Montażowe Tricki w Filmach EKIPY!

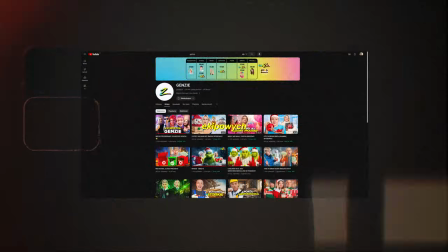Siedem rzeczy, z których korzystam podczas montowania filmów ekipowych. Wszyscy tutaj pracujemy na pakiecie Adobe. I bardzo ważne przy montowaniu filmów jest zachowanie jakiegoś workflow, które pomoże nam w dość schematyczny sposób robić dobre filmy.
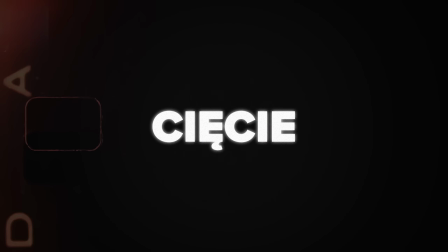I pierwszym ze siedmiu punktów w tym filmie będzie cięcie. Najważniejsza rzecz przed rozpoczęciem pracy, moim zdaniem, to stworzenie sobie proxy. Czyli stworzenie takich mniejszych plików z tych plików źródłowych, które dużo mniej obciążają nasz komputer i pozwalają na płynniejszą pracę. Ja jestem wyznawcą tego, że im płynniejsza jest praca, tym my tą pracę lepiej wykonujemy.
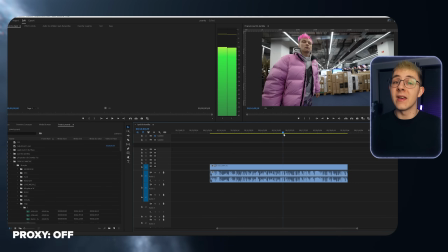Kiedy robimy to na tym pliku źródłowym, to to wszystko klatkuje. Przez Sony jesteśmy w stanie robić tak zwanego scrubbingu. Czyli po prostu przewijania po timeline'ie. I ten live preview, no, to po prostu nie działa.
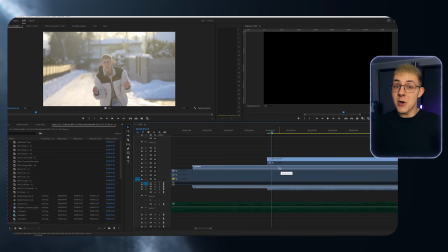Po tym jak zrobimy pliki proxy, pamiętajmy o tym, aby zrobić synchronizację.
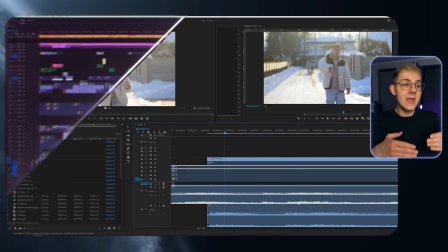To jest bardzo ważna rzecz. W momencie kiedy my jej nie zrobimy, a zaczniemy ciąć film, okazuje się,
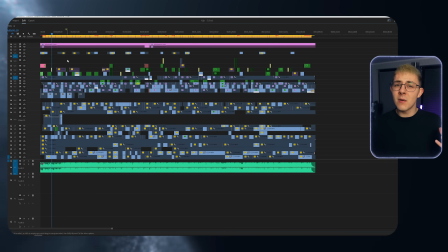że jest jakaś inna kamera i tak naprawdę wszystko trzeba ciąć od początku, więc no robimy podwójną robotę. I nie tylko przy synchronizacji, warto się czasem zatrzymać i pomyśleć nad czymś 5 minut dłużej, żeby potem nie robić roboty, na przykład kilka godzin dłużej, bo mogliśmy tam na coś wpaść wcześniej.
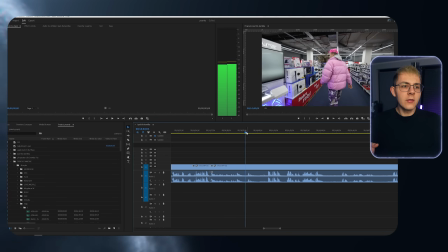Ja jak ten materiał, no nie przeglądam całości. Nie oglądam załóżmy 6 godzin materiału, tylko znacznie mniej.
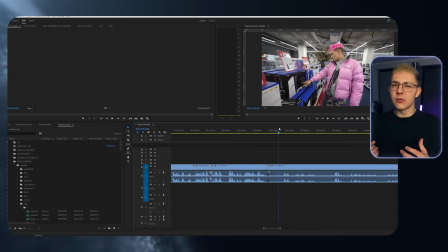A to dlatego, że wraz z doświadczeniem da się wyczuć, czy coś w danym fragmencie filmu będzie ważne. Czy nie będzie ważne pod kątem kontekstu, do czego zaraz przejdziemy. Najłatwiej oczywiście ciąć filmy, które się samemu nagrywało, bo wtedy wiemy co się działo.
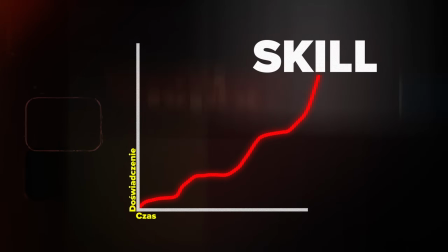A jak nie wiemy, no to wraz z doświadczeniem jesteśmy w stanie ocenić, czy jakiś klip musimy oglądać w całości, czy po prostu możemy coś skipnąć dla zaoszczędzenia czasu.
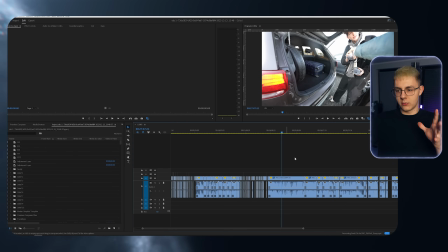Ja robię też coś takiego, że po 20 minutach klipu przesuwam się o godzinę w tych klipach i tnę jakby gdzieś tam dalsze klipy,
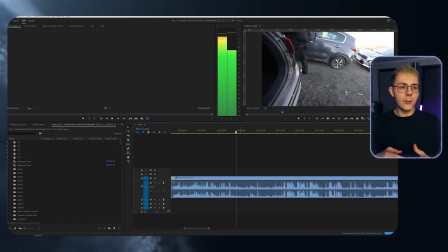po prostu tak wyrywkowo, aby poznać szerszy kontekst. I dzięki temu potem jestem w stanie ten środek materiału dużo szybciej pociąć, no bo właśnie znam ten kontekst na całość. U mnie taki sposób cięcia znacznie zmienił pogląd na to wszystko i uważam, że dzięki temu, że to teraz stosuję, tnę filmy lepiej i szybciej.
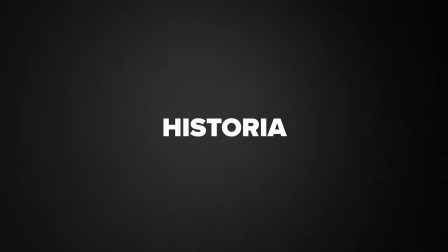Drugi punkt, czyli historia. To naprawdę coś bardzo ważnego o powiedzenie dobrze historii w filmie. Mega trudno to zrobić, kiedy nie pozwala nam na to po prostu narracja samego materiału.
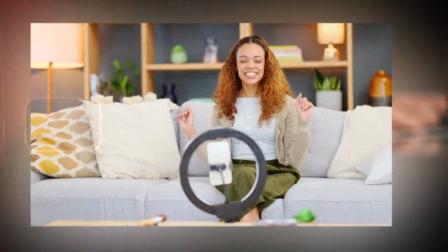No bo jeżeli ktoś nie potrafi poprowadzić filmu, bądź korzysta ze scenariusza, który już jakby tam jest błędny, bądź sprzeczny, no to co wtedy zrobić?
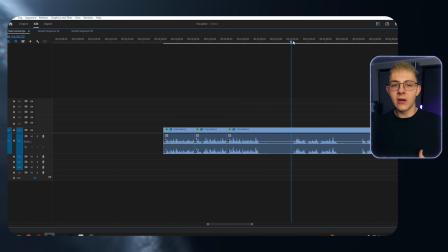Ja przy jakichś Q&A czy innych rzeczach, gdzie musiałem w ogóle zmienić charakter zdania, bardzo często brałem tylko jakiś tam początek wypowiedzi, końcówkę, wycinałem ten środek, aby zmienić totalnie to zdanie.
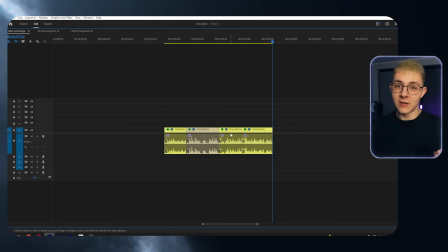Ważne było to, aby to zdanie w dalszym ciągu było logiczne Szukałem po prostu takich metod połączenia odpowiedzi, aby to brzmiało jak najlepiej A co we vlogu?
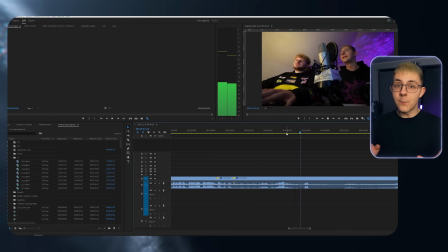Kiedy przechodzimy z miejsca na miejsce i nie wiadomo co się dzieje Wtedy pokusiłbym się o nagranie overvoiceów I teraz są przed wami dwa fragmenty,
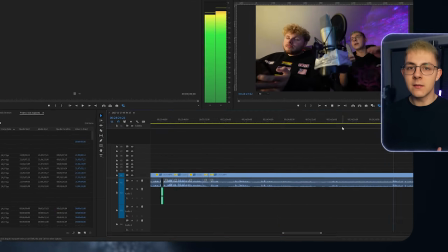gdzie próbowaliśmy wybrać beat Pierwszy fragment po prostu pocięty, ma 40 sekund,
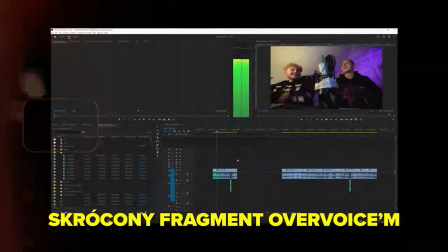a ten jest overvoiceem zaledwie 8 W taki właśnie sposób doszliśmy do tytułu piosenki In their love, in their love, just f*** off, just like that Po pierwsze możemy nim nadać narrację, dwa, możemy skrócić znaczny fragment filmu,
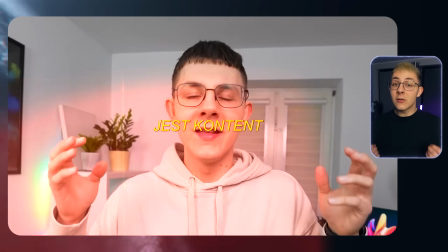no i trzy, dzięki temu znacznie lepiej utrzymamy uwagę widza Dodatkowo jak są overvoisy, no to ja zazwyczaj wrzucam napisy,
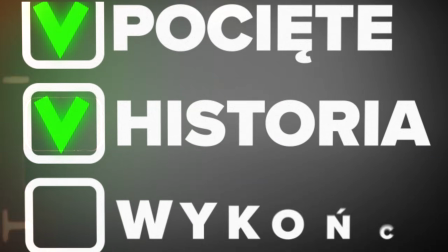że jak już mamy wszystko pocięte, mamy ułożoną historię, no to czas na wykończenie Ale zanim zaczniemy wykańczać, fajnie byłoby mieć już przygotowane jakieś asety, to jest właśnie kolejny punkt Warto naprawdę pewnego dnia przysiąść, przygotować sobie bibliotekę muzyki,
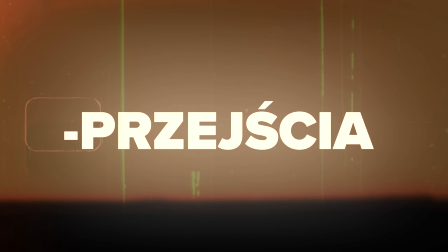SFXy, pluginy, z których korzystamy, przejścia, żeby nie robić tego za każdym razem do każdego filmu osobno, bo to po prostu zabiera nam masę czasu. Znam takie osoby, które zamiast używać plug-inów, wolą coś robić ręcznie, no i jakby dla mnie nie ma to w ogóle sensu.